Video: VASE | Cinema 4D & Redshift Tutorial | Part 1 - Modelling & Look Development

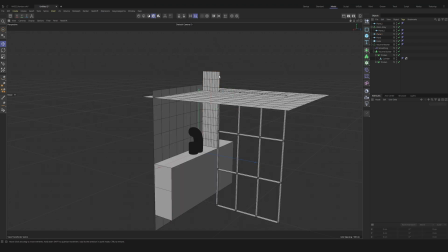493s
We are going to copy our plane that we have here, and we're going to move it across.
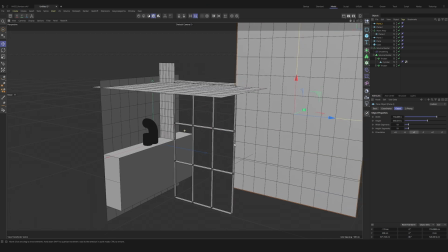497s
We're then going to scale it up both ways, and then we're going to drop it next to the other side of the window. Now this isn't very scale accurate,
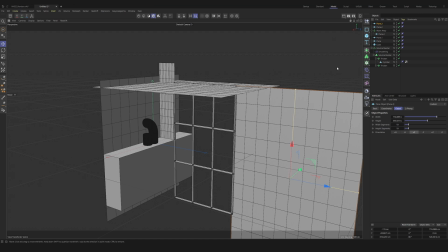503s
it's just purely here to act as a light block for when all the sunlight comes in, so it doesn't cast lots of light here as well. We want it to be nice and confined and just have enough light coming onto here. This is now our scene built.
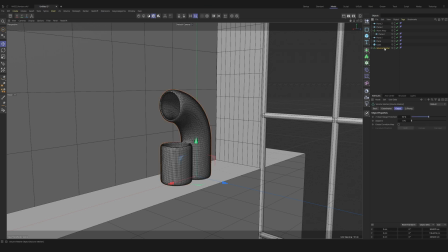514s
Very, very simply, we have our vase and then we have our scene. So I'm going to select all of our scene objects and press Alt G, and we're just going to call this scene, and we're going to call this one vase 1. So if you want to create more, you can obviously create as many as you want using this technique and then run them along splines and things like that,
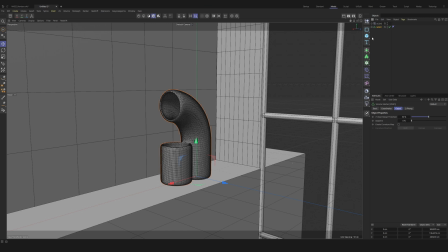532s
which is what I ended up doing for a final piece. And I'll show a couple more tricks that you can do later on to create some more interesting patterns and shapes. We're now going to set up our camera, which is one of the most important parts. I'm using Redshift, which we're going to use by just clicking the camera. It's going to create an RS camera.
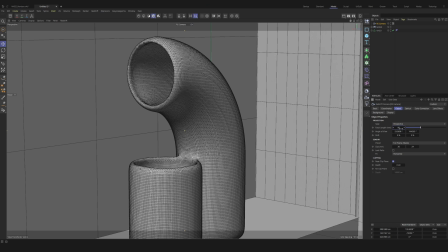548s
We're going to give it a focal length of 80, which is nice and tight, and it just means that it kind of makes everything a bit flatter, but then also gives a kind of look that I really like.
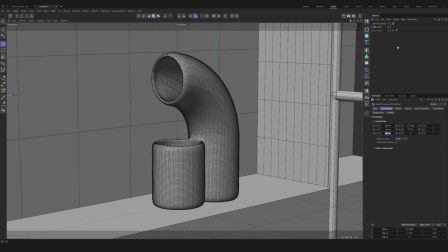556s
We're going to move this around a little bit. This is pretty close to me, but we're going to change a couple of things now that are going to lock it off a little bit more.
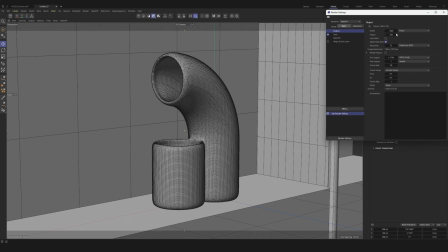562s
So we're going to go into our render settings up here, and we're going to change this output to 1280 by 1280.
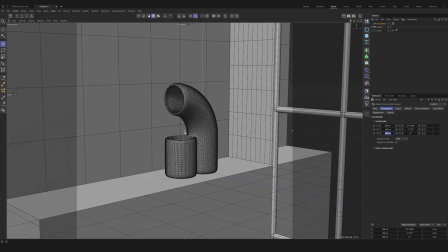567s
This is going to then zoom us out a bit, and we're just going to go in a little bit more like this,
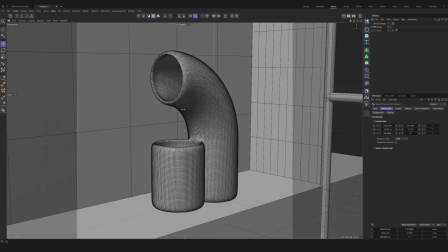572s
just so we get a nice kind of tight view of our vase. I am happy with this camera placement.
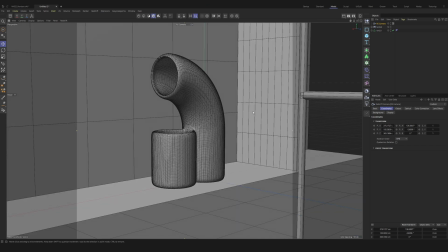578s
We've got it in a square, which is just basically Instagram format. And we're going to create a nice bit of lighting now and so a couple materials just to really make this scene pop.
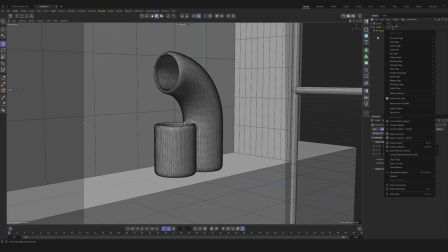588s
Before we go any further, and we've got our camera set up properly, we're going to go into right click on your RS camera, go to rigging tags and add protection. This means now if we try and move our camera, we're not going to be able to, which is something that I have messed up many, many times in the past, and it's a nice way to just kind of make sure it's just locked off.
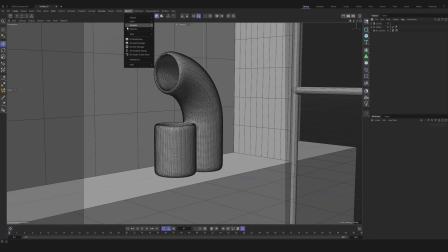610s
Locked off. We're going to open up our Redshift render view, and we're going to bring it to the side here, press play,
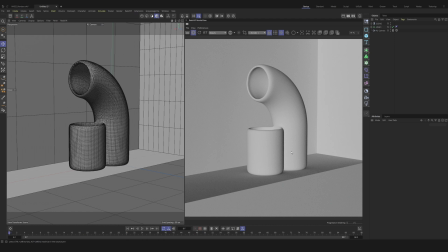615s
and you'll see our scene looks incredibly boring and nothing like how I hoped it would. To make it look better, we're going to add an RS sun and sky rig,
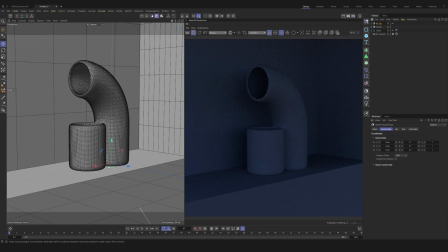623s
and then we're going to start to play with these coordinates that then change how the sun then comes into our scene. To help see where the sun is actually pointing, we're going to go into panel, arrangement,
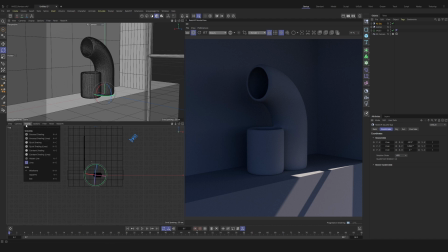635s
2 views stacked, and then in here, we want to change our camera to perspective. The display to then quick shading, which is then going to allow us to control around the scene while also seeing where our locked camera is positioned.
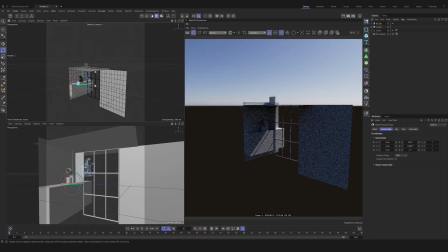649s
Now we've done this, we can go to our default camera, we'll go out, and now we can see exactly where the sun is in the sky compared to our scene.
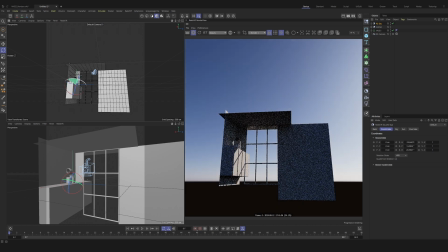657s
If we then want to play with these settings a bit, and you'll see that it's starting to now create the kind of look that we want.
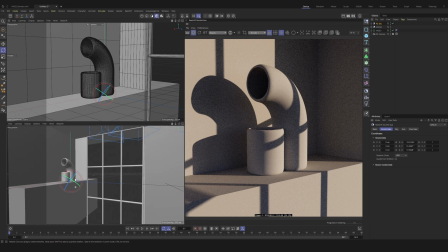663s
If we now continue to play with this, we'll start to get a bit more of the kind of look that we had before.
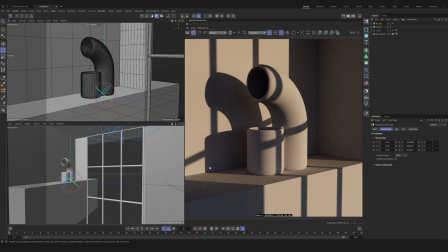669s
As you can see, we've got a pretty nice bit of light here. I'm really liking the way it casts the shadows on the wall. I'm really liking how this is looking. It's a bit too tinted for my liking, but we're going to fix that in a moment. First, we'll add an RS dome light,
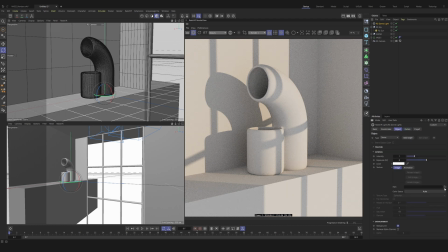682s
which is then going to make the scene incredibly bright, and we're going to add an HDRI to it. This is going to add a bit more reflections when we start to add materials, and it's going to start to make our scene feel a bit better. I've got one already decided that I'm going to add, which is the Brown Photo Studio from Polyhaven.
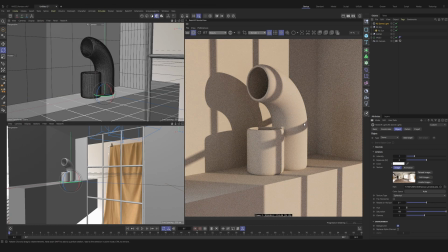698s
Once you've added this, you'll see that your scene then starts to kind of gain a bit more color back. This is a bit too much for me, and it's too orange based on the scene.
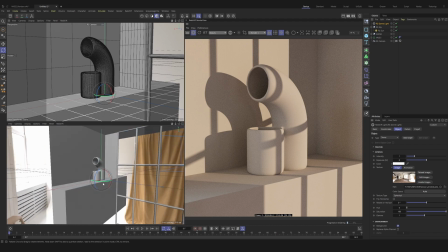705s
Firstly though, I am going to rotate the HDRI I've got to match where the windows are,
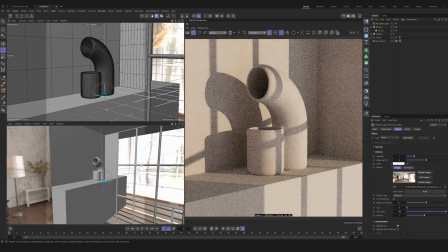711s
just so that we've got the right kind of light coming through our window in our scene as well. This is looking nice, but we're going to go to our HDRI and saturate it a bit first. 50 sounds about right. It's mostly to get some ambient lighting and some nice reflections when we start to add a glass material to this object.
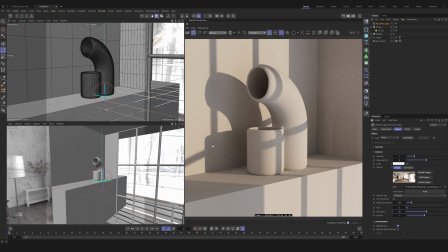727s
Another thing that is currently not sitting quite right with me is this is just too grid-like and doesn't fit the kind of natural feel I want the vases to have. To fix this, we're going to add a tree.